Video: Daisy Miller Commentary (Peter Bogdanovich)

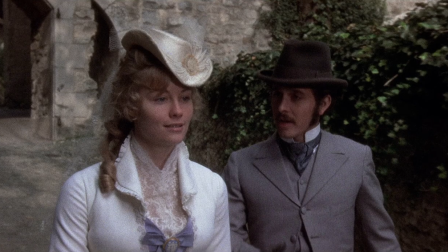so we were somewhat criticized at the time um although it got great reviews in some places and particularly the new york times newsweek new york times chose it for their book the thousand best films ever made uh
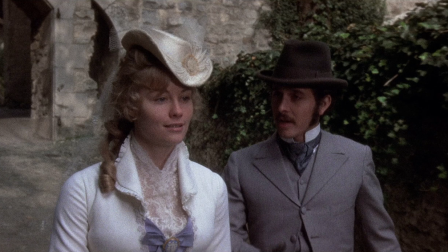vincent canby who reviewed it was a big fan of this book and and as is Gore Vidal and Leon Edel, who the prominent Henry James scholar wrote the six-volume biography of James. They both all were very complimentary about it because they felt we'd captured the story.
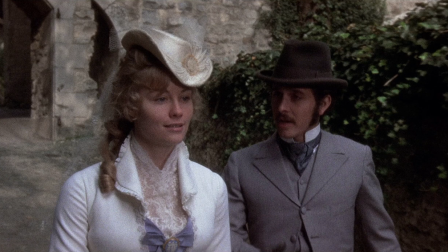We certainly tried to capture it. We did every single page. Nothing's left out. She says it right there. I want you to come just for me. He laughs. He doesn't get it. He just doesn't get it.
Shall we go back?
That was very much like Sybil.
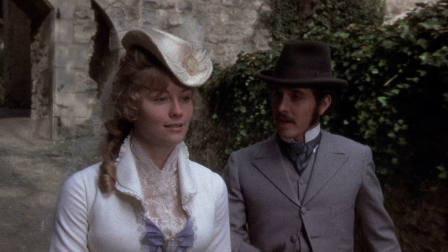I don't want to take the boat now. The way she said that, she was very bright and cheerful and light and gay.
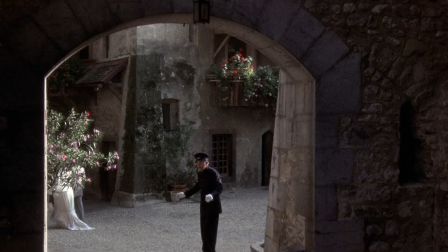Sybil still is. This stuff of him walking away and talking to himself. That's, we do a series of those kind of little jokes with the servants and the people in this,
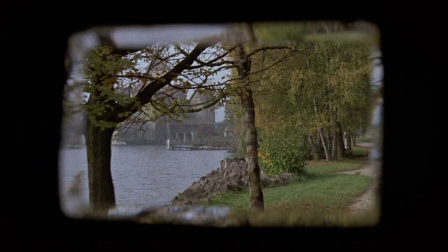which is, I must say, inspired by Lubitsch. This was another angle from which we could not see the freeways that surrounded the castle.
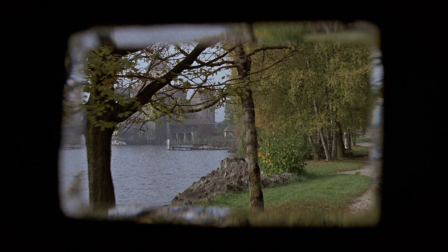He doesn't know why she's unhappy. They don't take the boat because she's not happy anymore, because he doesn't get it. And this is the last time we see the chateau, though she mentions it significantly.
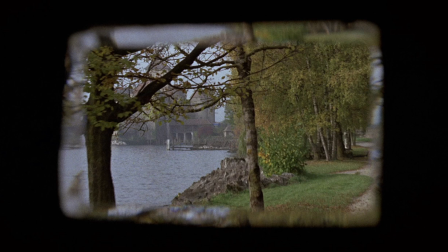Toward the end of the picture, it's mentioned again. And there's a long pause before we come in to make a definite break.
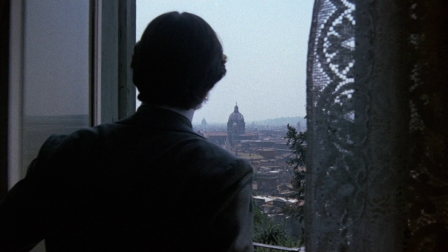And there's Rome. That's really Rome. This was not shot with the silk stocking, and nothing shimmers anymore.
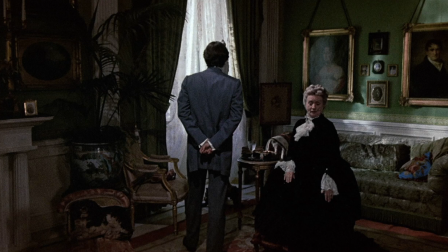The Switzerland sequence, the Vevey sequence, was all shot after the Roman sequence. This painter doing her portrait, which turns out, as you'll see, to be a miniature, it was a good idea. We shot the Roman sequence first, probably because of weather considerations.
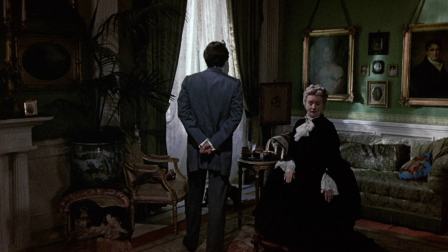And because we were based in Rome and the whole crew was Roman. And so we finished everything in Rome and then we moved to Switzerland and finished the picture there.
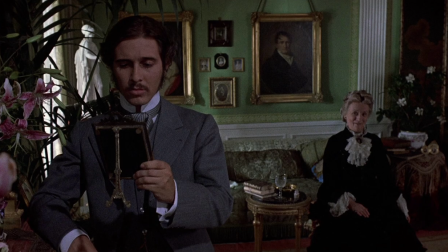So it was done in reverse. because the aunt's sitting room was a real location because you just saw out to Rome,
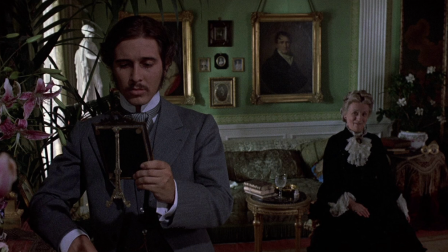so it was a real, real place. It was somewhat considerably redressed by Scarfiotti. I remember him running in and moving the pillows just before we shot this. He wanted to have certain pillows showing.
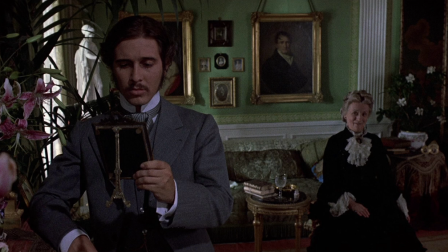He was really a stickler for detail. which, of course, is the most important thing in movies, is the details. Maybe it's the most important thing in everything. And there's some long takes here. Millie Nightwick is brilliant.
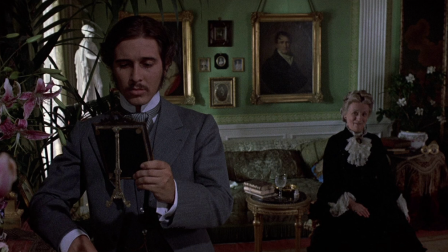He crosses the other side, and we play it on the other side now. A lot of this was described by James, and then we kind of put it into dialogue. Some of it's actual dialogue, but some of it was the business about the brothers and his cousins and all that stuff was described.
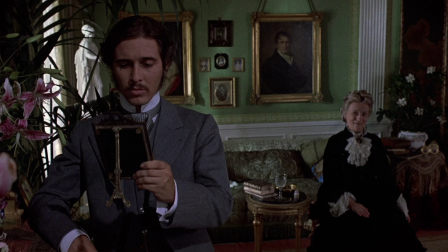Who's the portrait for? My son.
Her son, that business. We took that from a paragraph in James.
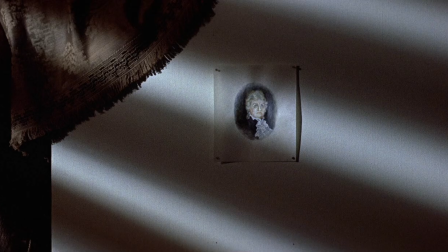And this is the topper that Freddie wrote. That it's a miniature.
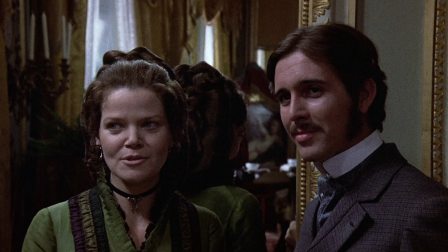Eileen Brennan and I, that's Eileen Brennan and I, had worked together on the last picture show. And then she was in a few other pictures after that. Before we did this, I think she did the sting. I know we did quite a few long takes in this sequence.